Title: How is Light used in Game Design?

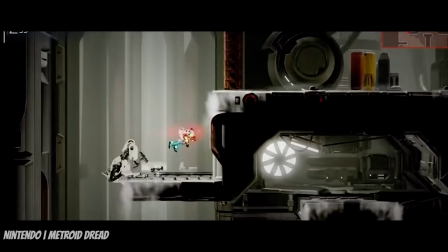739s
From the beginning of video games, action-packed scenes were underpinned by strobing lights, exploding balls of energy flying everywhere,
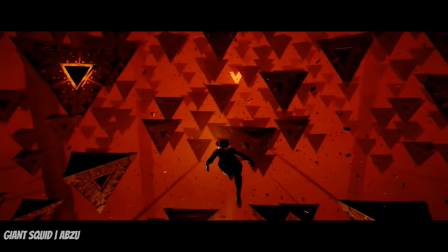746s
police lights flashing in close proximity, and fast blinking lights were added to ensure players feel a sense of urgency when they're playing their games.
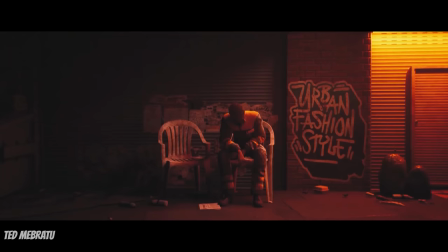753s
While sometimes these slight changes in environment will only be noticed on a subconscious level, they really help drive the general state of panic to the appropriate levels.
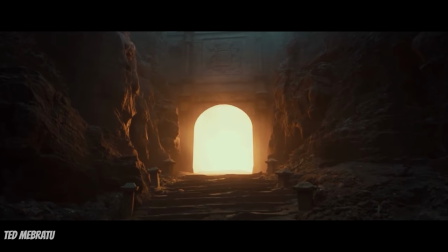762s
One example that springs to mind, with full force I might add, is the Doom series.
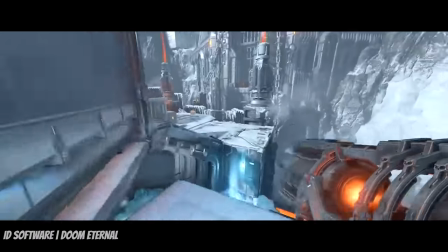767s
In addition to light being used beautifully to showcase both the cold man-made environments and the scorching nature,
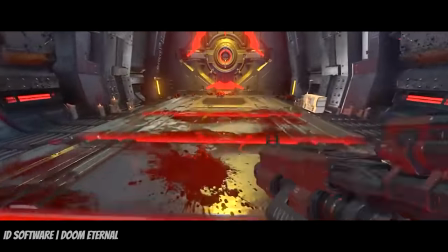774s
Doom 4 makes use of a behemoth collection of little blinking lights, blinding explosion and raging fires to always keep you on your toes and to have your heart racing.
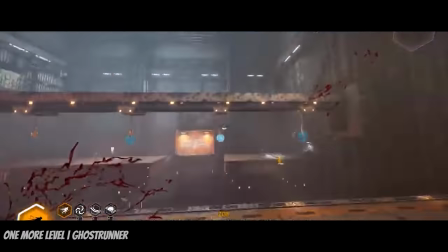782s
Slicing enemies up in Ghostrunner is also accompanied by flashy neon lights,
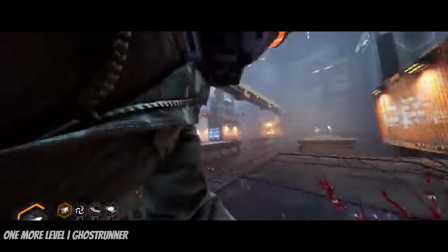787s
aggressive sparks, and flying light waves, which subconsciously tells the player to play fast, hard, and aggressive.
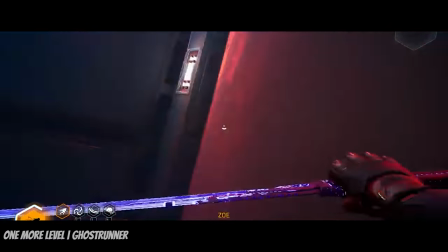793s
Softer scenes, in turn, will use slow-moving lights and forgiving gradients to lower your pulse and give you a chance to catch up before the next ride.
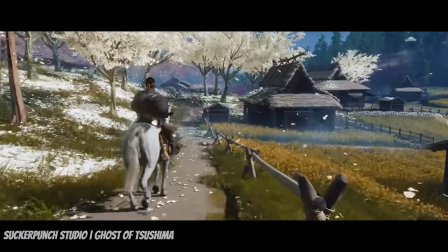801s
For example, scenes in which you travel through the beautiful Tsushima are speckled with diffuse volumetrics, warm, blinding sunshine, and soft colors to put the players at ease.
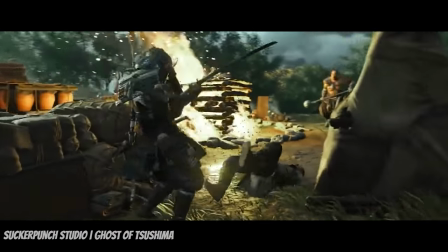810s
In contrast, combat scenes see a lot more flying sparks, incandescent ashes, and roaring fires.
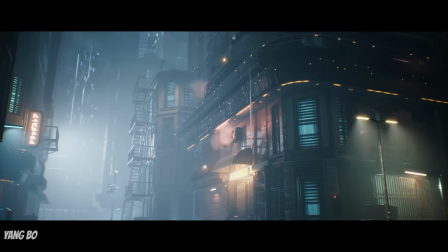817s
There's no denying the impact lighting has on the games we play,
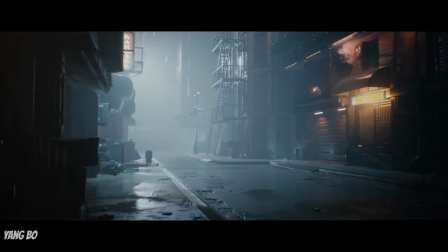820s
and its subtleties are often lost on us as we absentmindedly trod through our questlines and steamroll towards the next boss to get that much-coveted gear upgrade.
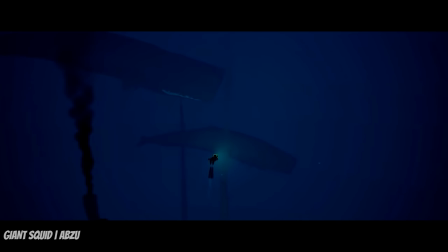829s
One of the best things you can do for your own immersion is to simply stop.
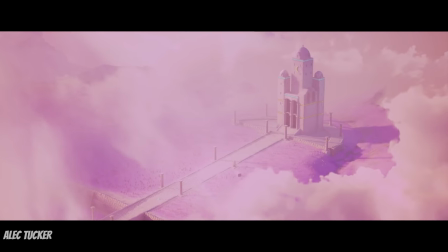834s
Take a second and appreciate this beautiful and immersive and carefully crafted world world, these artists have sacrificed years of their lives to make.
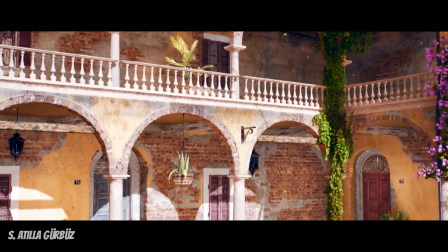842s
It's in these small details that you'll find an entirely new world of story, emotion,
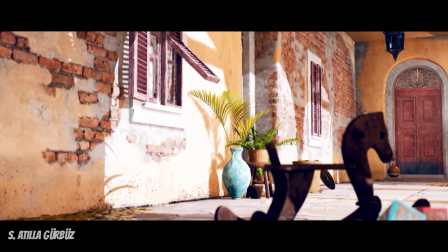847s
and love that will take your love and appreciation of these games to an entirely new level.
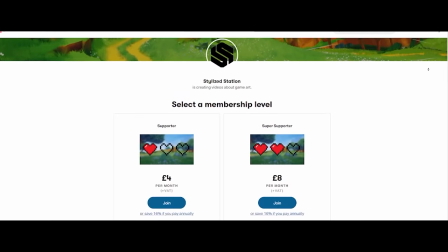852s
I really hope you guys enjoyed this video. As usual, if you want to support us on Stylized Station, be sure to check us out on Patreon. on.
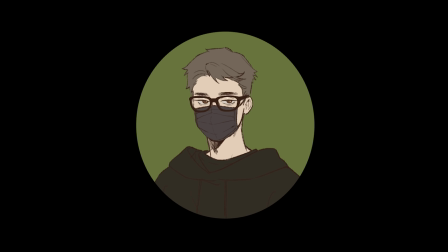860s
I'll see you in the next video.